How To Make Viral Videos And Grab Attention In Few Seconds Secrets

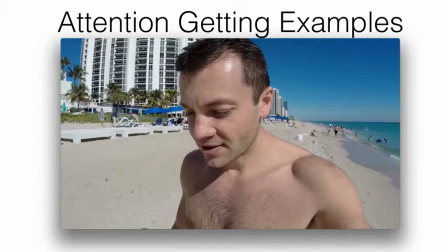2278s
okay so what did I just say here did you catch that I'm just like this normal everyday fella who's not even wearing a shirt right on the beach going to interview somebody and I'm very very casually just saying hey so what we're doing here you know we just you know we just we
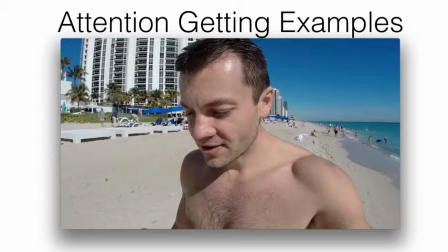2294s
you know we just had a mastermind of 10k challenge winners with you know some folks and yeah we know we were just on a 10 million dollar yacht very very casually right no big deal what is this doing subconsciously though right it positions
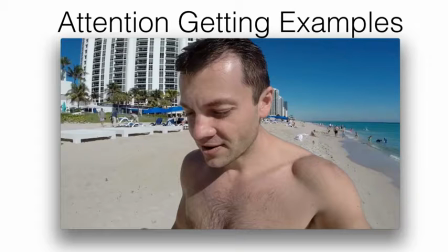2309s
me as somebody who a knows his game right be somebody who is successful you know you don't go on a 10 million dollar yacht if you're not if you don't know what you're doing if you're not making money does that make sense okay
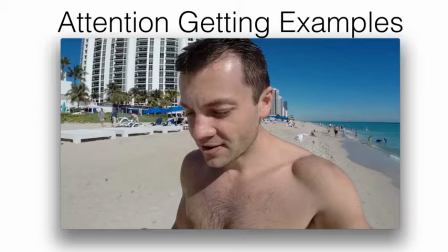2323s
so I'm basically putting all these pieces into the video deliberately right while at the same time being very casual about it and you know making a no big deal out of it but all these pieces position me as an authority
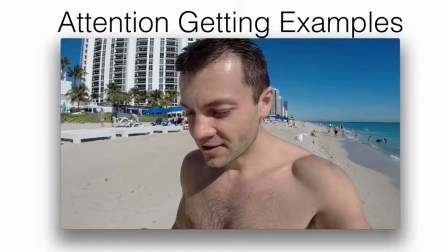2339s
right and and you know and people see me as somebody that you know what i want to listen to what this guy's going to say next some people over here with us
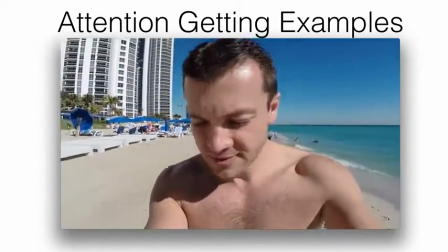2347s that are literally crushing it you know uh making good money with system and one of these guys is
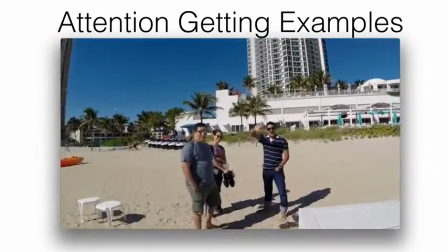2354s lewis over here what's up buddy and they don't they actually they have no idea what i'm doing here what's up sonya what's up oscar
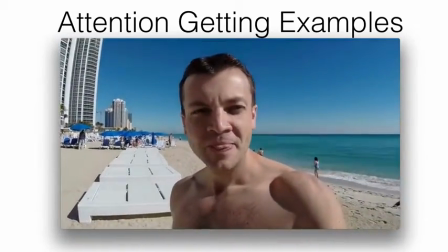2362s uh and you know i figured why not before these guys leave you know why not just interview lewis a little bit because this
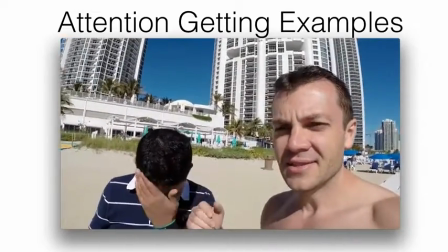2371s guy over here he uh he came to us and he is you know he is building a latino market so he is and so you know i'm kind of transitioning
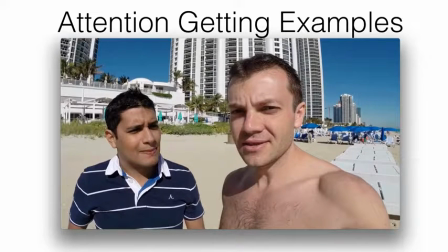2379s
very very casually into an interview um you know and uh and kind of going through that but again i wanted you to pay attention to the opening my friend you see all these different i just showed you i think five different videos here um with totally different openings for each one of them
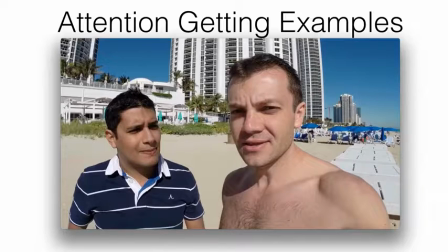2398s
right when you when you watch videos moving into the future here right as you you know as you know when you watch other videos online just pay attention what gets your attention okay pay attention to what makes you want to watch
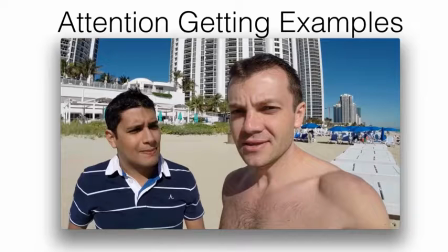2413s
that video and then pay attention to what can you model in your business okay when you're creating your videos I'm telling you when you when you decide either it should not even be a question listen video is the way of now okay it's not the way of the future is
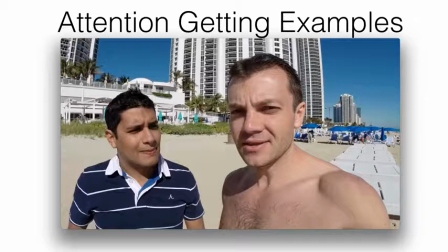2432s
the way of now and I'm telling you if you get good on video you will be very very very very very attractive marketer okay you will you it's gonna be super easy for you to build a tribe around yourself to build a following but getting comfortable in video is you know
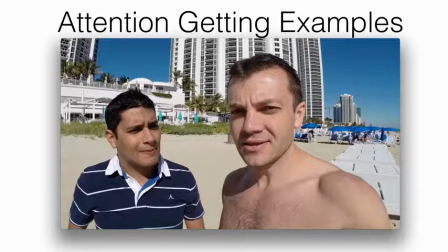2451s
is is a must and you do that by just doing videos and just applying some of the stuff I was showing you in the last video okay so hopefully this stuff is gonna it's going to serve you okay what we're gonna do in the next video is we're gonna turn we're gonna turn gears and we're gonna go into part two
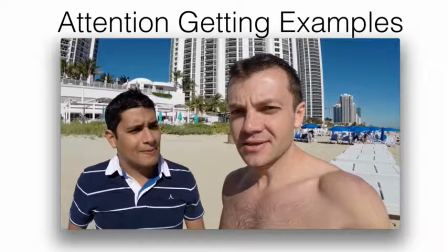2469s
of video training and we're gonna talk about how do you actually get traffic through video okay so up until this time we've been talking about you know video strategies how to you know some of the
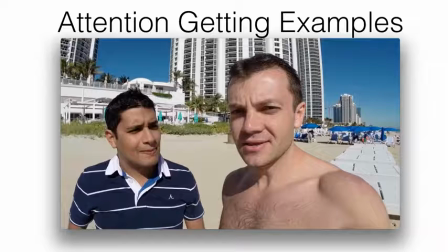2484s
video secrets right components of the videos and you know how to make your videos look really really awesome but now that you got these videos you need to be able to market them and distribute them and that's exactly what we're going to cover in the next video right after this alright see you there